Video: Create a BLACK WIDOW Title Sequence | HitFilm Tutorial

Next, we can move on to adding the materials to give the text a metallic look.
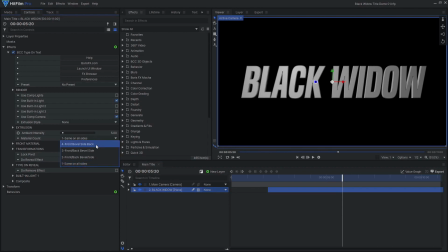[4:36]
Set the material count to 3 so we can adjust the front, side, and bevel separately. I'll start by applying the chrome material preset to all 3 as a good starting point.
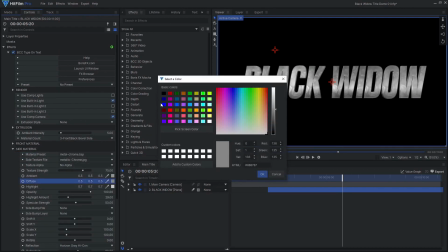[4:49]
Darken the side material to make the front stand out more, and to add contrast between the light background we'll add later on.
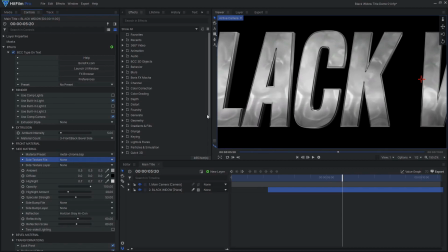[4:57]
Remove the texture, then set the reflection to chrome, and reduce the reflectivity a little. Make the bevel material the same as the side, but make it more reflective.
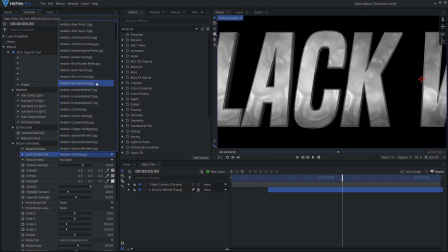[5:14]
For the front material, I'll choose a different image texture, and I'll use the same image for the bump texture. I also chose to reduce the bump strength and reflectivity.
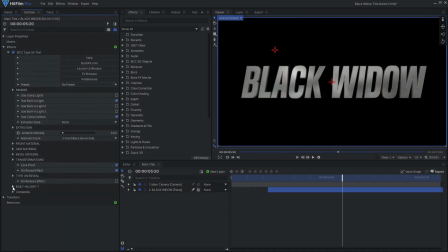[5:31]
To give each half of the title a different color, we can use the built-in lights. Set built-in light 1 to be a spotlight, then adjust its position, target position, angle, and fall off, so it illuminates only the left side of the text.
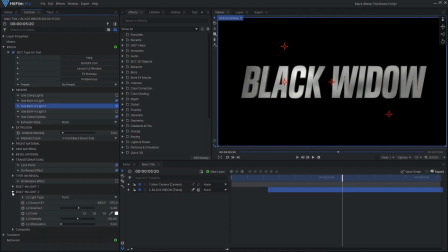[5:51]
Enable the second light, then repeat the process to light only the right side.
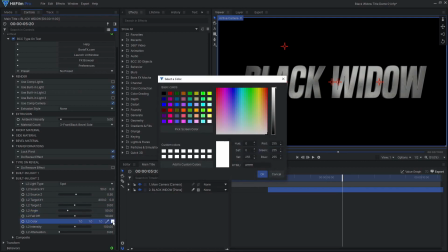[5:59]
Set this light's color to red, and increase its intensity.
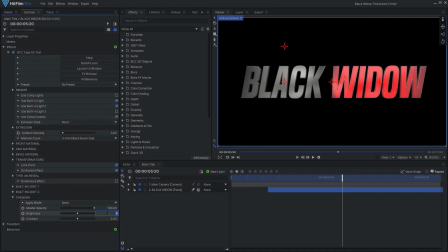[6:04]
I also chose to adjust the composite settings to add more contrast. To add some more detail and flair to this title, we can add some light flare effects. Drag in a black plane layer and add the custom light flares effect.
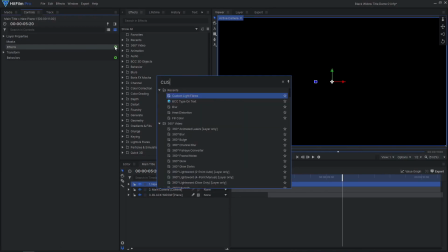[6:19]
If you are using HitFilm Express, you can achieve a similar result with the standard light flares effect.
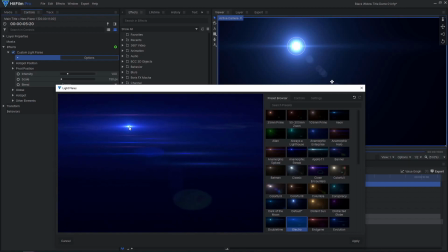[6:26]
I like the look of the Electro preset as a starting point, and I adjusted some of the flare settings and disabled a few elements.
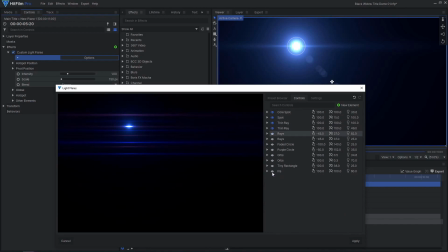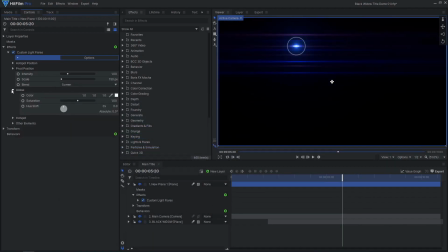[6:40]
I then shifted the hue to make it orange and reduce the saturation. Set the plane's blend mode to add.
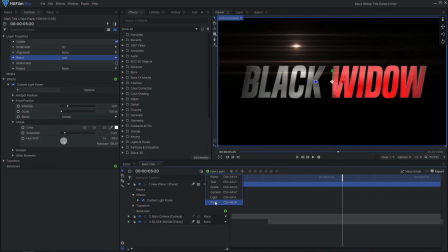[6:52]
Create new 3D point layers, positioning them where you want your light flares to be.
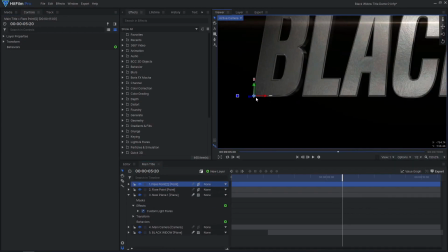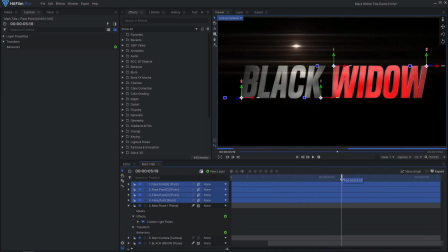Zero out the flare's hotspot position, then attach it to one of the 3D points.
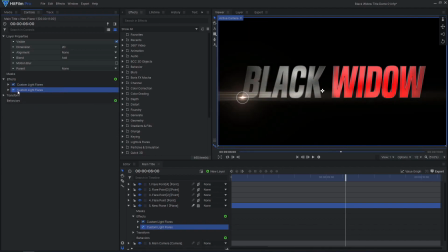[7:15]
Duplicate the flare effect and attach it to the other points.
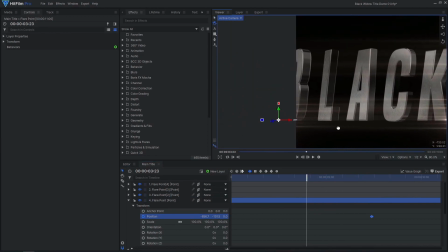[7:23]
You can now animate the points to slowly slide along the text, and animate the intensity of the flares to fade in and out.
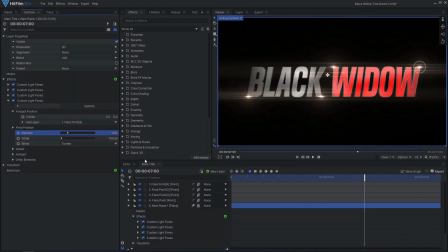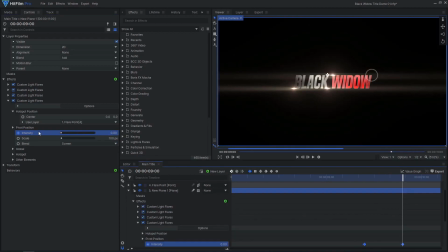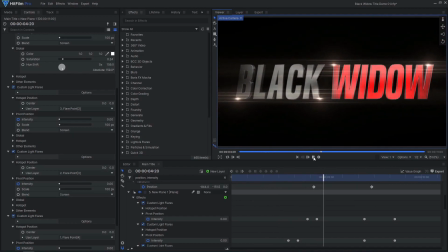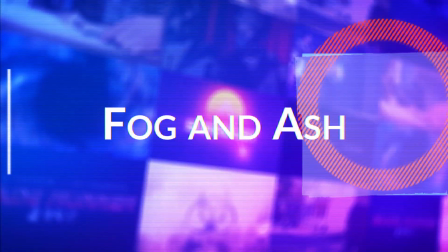Let's make our title more interesting with some fog and ash in the background. There are various ways to create a fog effect, such as the particle simulator or stock footage elements.
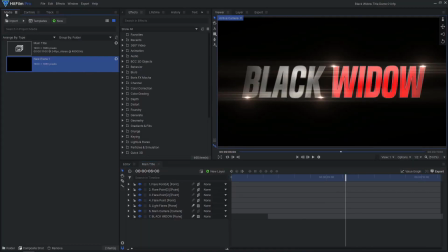[8:01]
To keep it simple for this project, I found that using the fractal noise effect worked quite well.
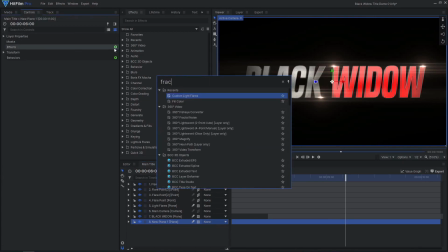[8:06]
Add fractal noise to another plane layer at the bottom of the layer stack. I like the look of the swirl type.
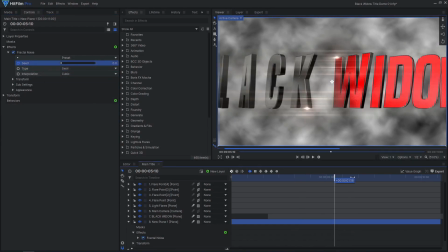[8:16]
Animate the seed value so the noise slowly changes over the whole shot, making it look like drifting fog or smoke.
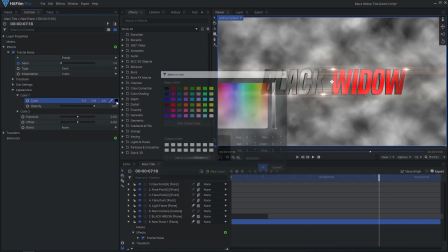[8:25]
Increase the brightness of color 1 so the noise doesn't go all the way to black, making the fog appear more dense.
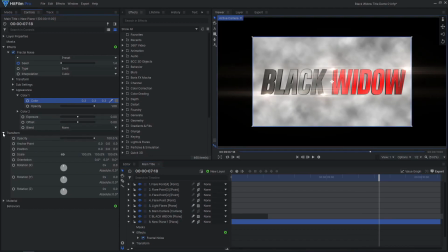[8:32]
Set the layer to 3D, moving it far back in Z-space. Then scale it up to fill the frame again.